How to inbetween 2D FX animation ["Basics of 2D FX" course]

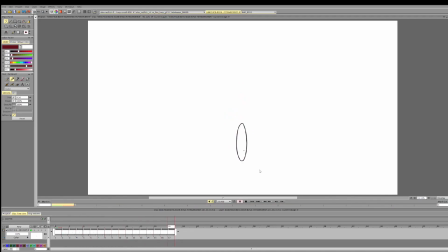So what is a tough part of in-betweening an animation like this? So there are two main types of in-betweening. So we can in-between in the middle.
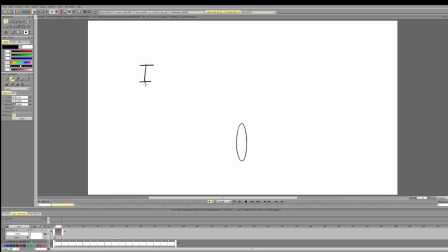So a lot of effects in-betweening is in-between in the middle, which means that we have this frame A, we have this frame B, and we're creating this in-between, which uses spacing right between these frames.
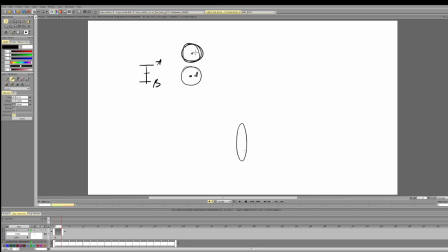So for example, this is frame A, this is frame B, and we'll make an in-between right in the middle between them. Or we have this edge, then becomes this edge, so we find paths of each part
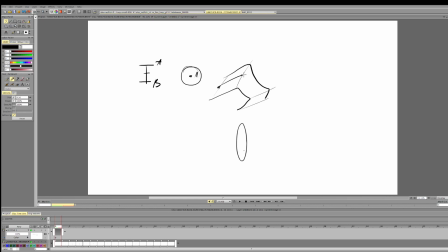and put the in-between roughly in the middle between these parts. Now, where it becomes a bit tough, when we're animating a falling or jumping object,
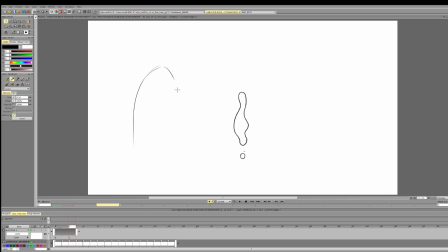we're animating a bouncing ball, but everything in the animation is a bouncing ball. So every edge, every mass is its own bouncing ball with its own delay and arc
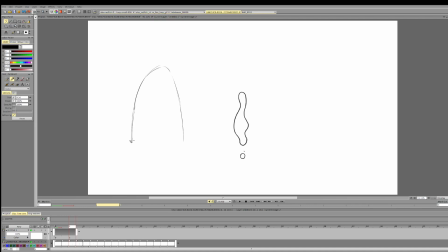or pass. And so, as we know, the bouncing ball physics is bound to slow down at the top and acceleration on the way down. So when we are going up, we have to slow down, and when we go down, we have to accelerate.
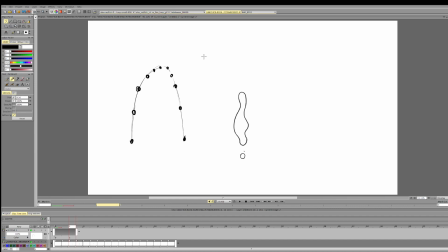So if we are in between, we also have to keep that in mind, because if we don't do that, we'll lose weight. We'll have the transitions which have the same spacing, for example, or we can lose the contrast at the start and make it too even,
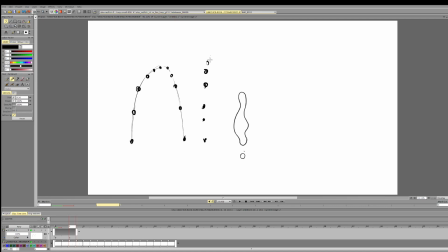and then suddenly it gets faster in the middle or whatever.
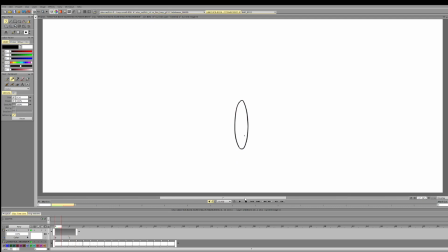So let's carefully examine what we have here, and then we can see what we can push. So we start here.
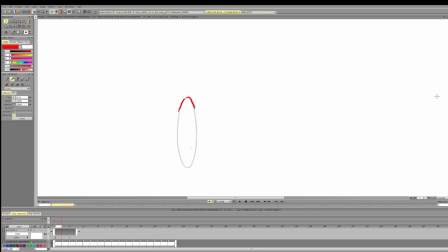Okay, we have this edge, and this is the keyframe. So with this key, let's look at the next key, at the next key, at the key after that,
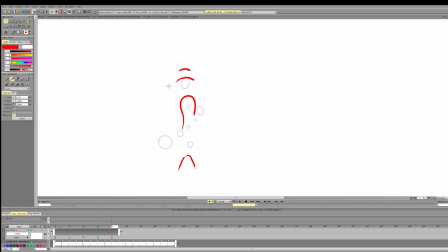which will be here. So remembering about the slowdowns and accelerations to make it work the best in between this.
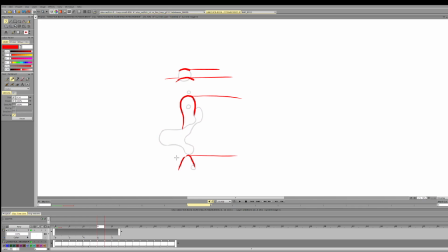So let's numerate the frames 1, 3, 5, 7, 9.
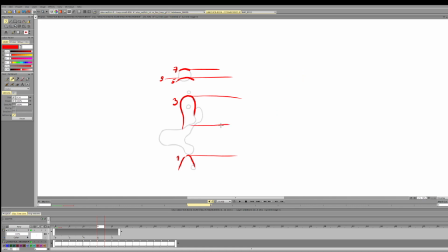Remembering about this curve, we should put this so that it creates a bit of deceleration. So it put 2 here. Let's change the color. So I'll put 2 here.
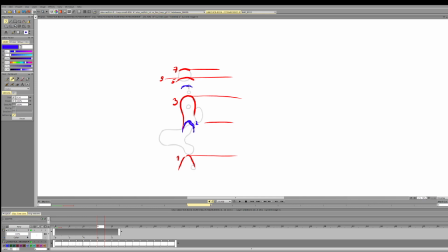To create deceleration, I'll put 4 here. Again, so the spacing gradually decreases with each frame. Maybe even further. And this can be even further, just a tiny bit.
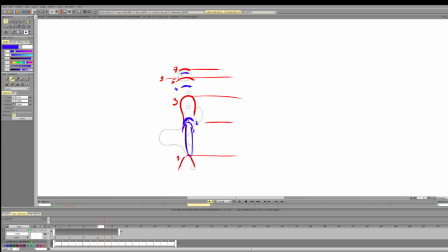To create a deceleration here, I also push it slightly further. And to create the slowdown at the top so that we can accelerate on the way down,
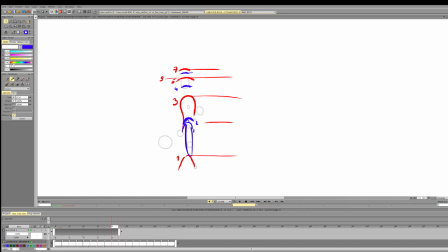let's continue our keyframes. What do they tell us?